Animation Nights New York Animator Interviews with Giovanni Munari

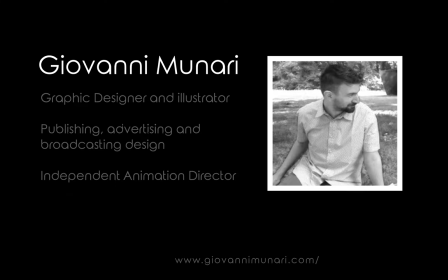(8:32)
Well, this is like a super old story, and it's interesting to see how yet in the 1920s people were concerned about trying to educate kids, and yet the math was like something very obnoxious, an old teacher, even in the original story,
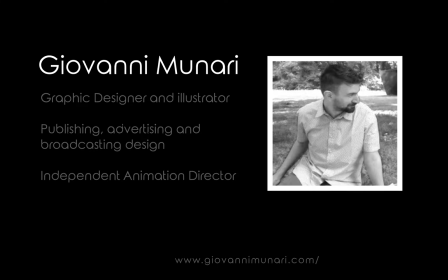(8:51)
that's kind of obsessed. and math became an obsession and you can tell that Ravel itself was
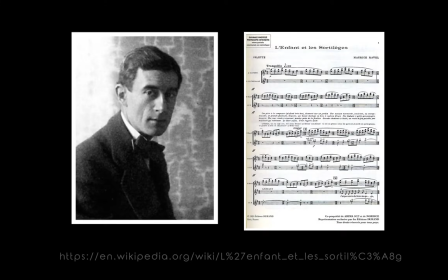(8:59)
quite of an obsessive person and quite a mathematic person because the Ravel itself is like built on mathematical skins that grows and grows and grows and that's kind of
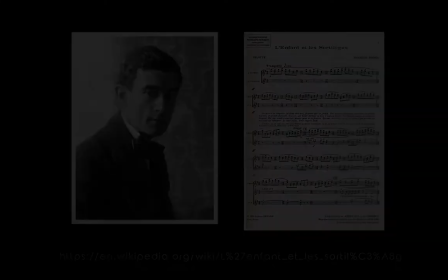(9:10)
a similar structure like it reaches to a climax and
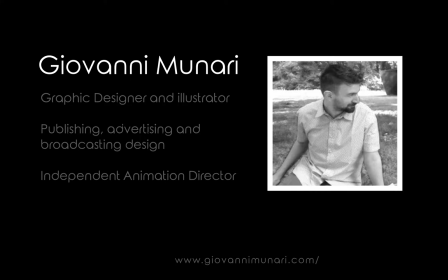(9:15)
in which you wake up and it's like a nightmare in which you just you know grows and grows and you want to just go out and actually ending the movie was kind of a hard so we and we ended up like with this
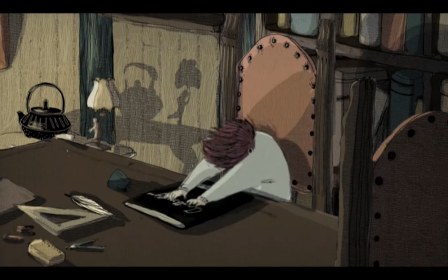(9:29)
idea of him closing just closing the book because we had no idea how to escape like
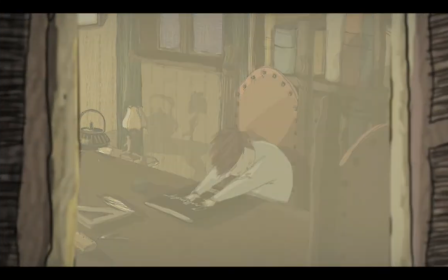(9:37)
ourself and and there's no escape for him because those hands that are chasing him into back into reality
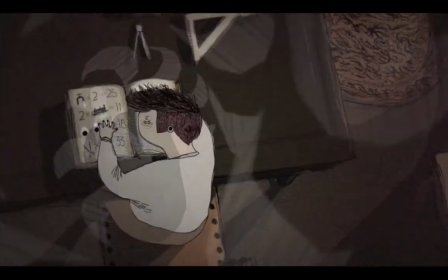(9:44)
in the study yeah they appear in the study the great thing about animation is that you can make
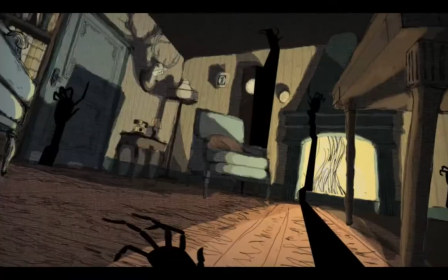(9:49)
anything really scary like so I we used all the cliches
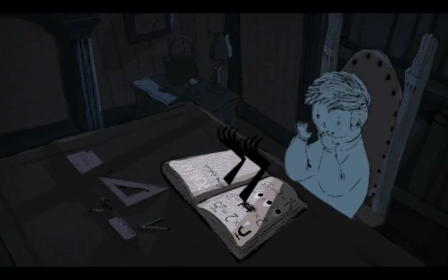(9:55)
that were in horror movies like hands and shadows and we really wanted to create two different worlds
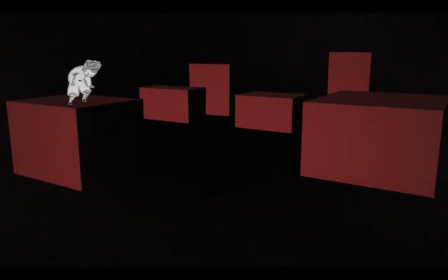(10:00)
and also it was for artistical needs because we had two different hands and
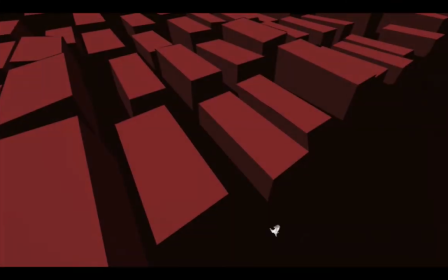(10:06)
as as drawers and we really want to our drawings to communicate
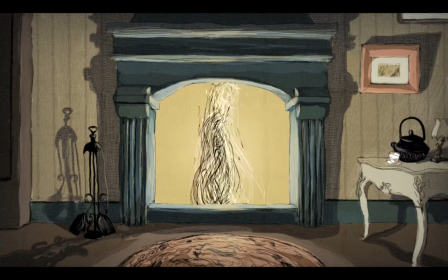(10:12)
to each other so we decided okay let's do like the real world and I take care of like the backgrounds in the real world and you are more on characters
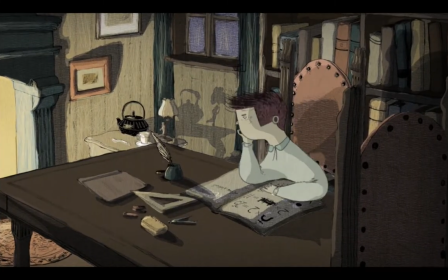(10:21)
and I am I was more of a graphic designer and I'm still doing graphic design so I used the skills of graphic design
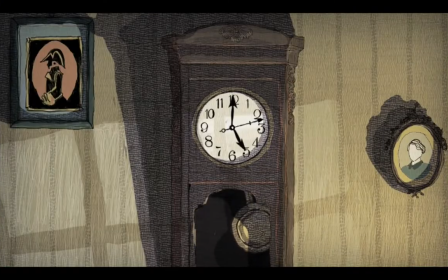(10:29)
to create you know something that was more of an abstraction and in the beginning what
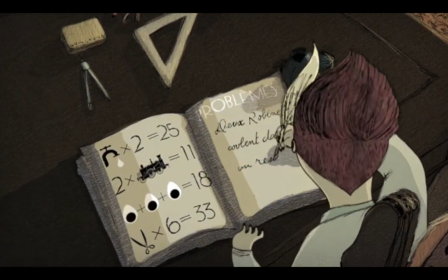(10:35)
he was saying is it's like a math problem
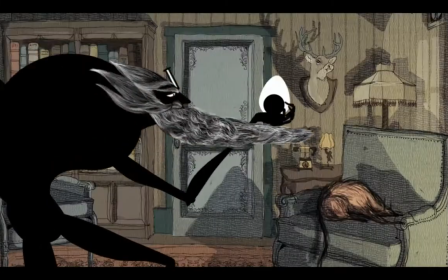(10:40)
which has you know and some dreams and it's all in French and
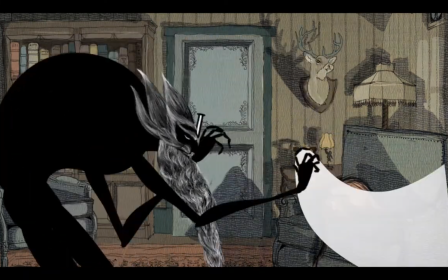(10:45)
it's pretty quick so nobody I think understand what he's saying but we didn't really care about
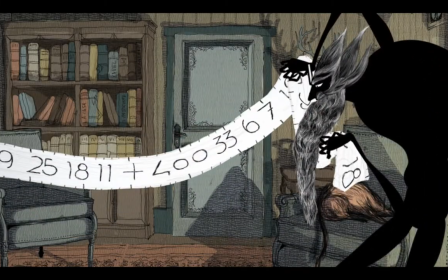(10:50)
it but we the idea was to put all the objects that
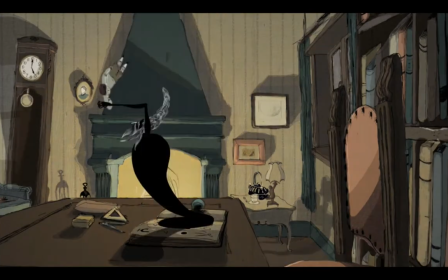(10:54)
were in the in the in the problems together dancing like so the
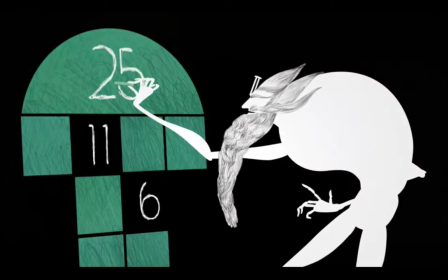(10:59)
lyrics for that segment were written by Colette and and what kind
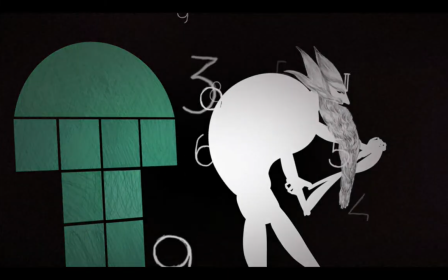(11:04)
like they're just sort of paraphrasing what are they what do they cover Okay,
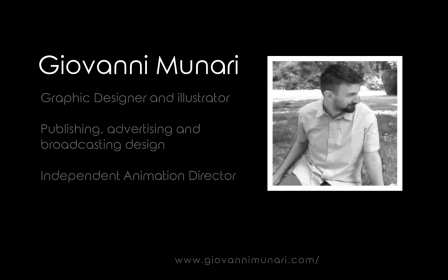(11:10)
so it says something like, I should have studied, it's been four years now, so I'm joking, but it says like basically playing with the traces of early 19-20 problems for kids.
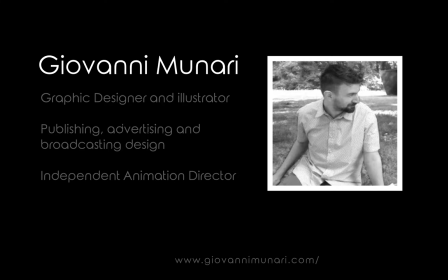(11:28)
So, you know, there are two trains that goes in this direction and one goes faster than another. Which ones are right first? How many eggs can you carry when you're going to the market? And so the French song is really funny and I don't want to sing it now.
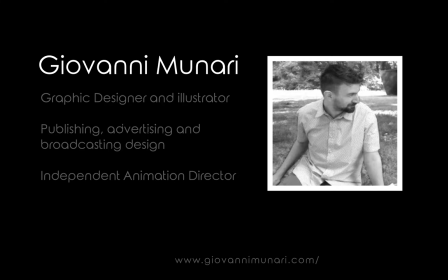(11:47)
I'm joking. No, but it's like, it's kind of a mix of lessons. So on the book, it's like a notebook. and he's writing the the poems so it's like which means like
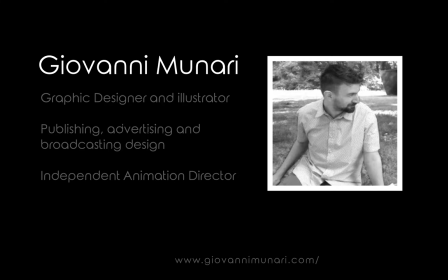(12:07)
do two things are pouring water into a tank and it's like the initial part of a problem and I don't know maybe kids nowadays are not used to this kind of imaginary stuff imagery and but I remember it as a kid I I wasn't born in the 1920s, of course,
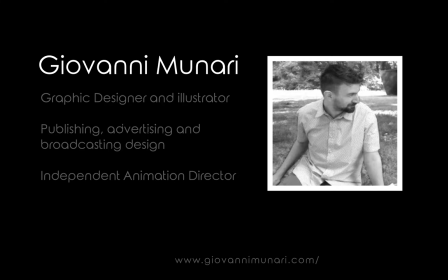(12:26)
but as a kid I remember, you know, having all these kind of problems dealing with the market, the eggs and stuff like that.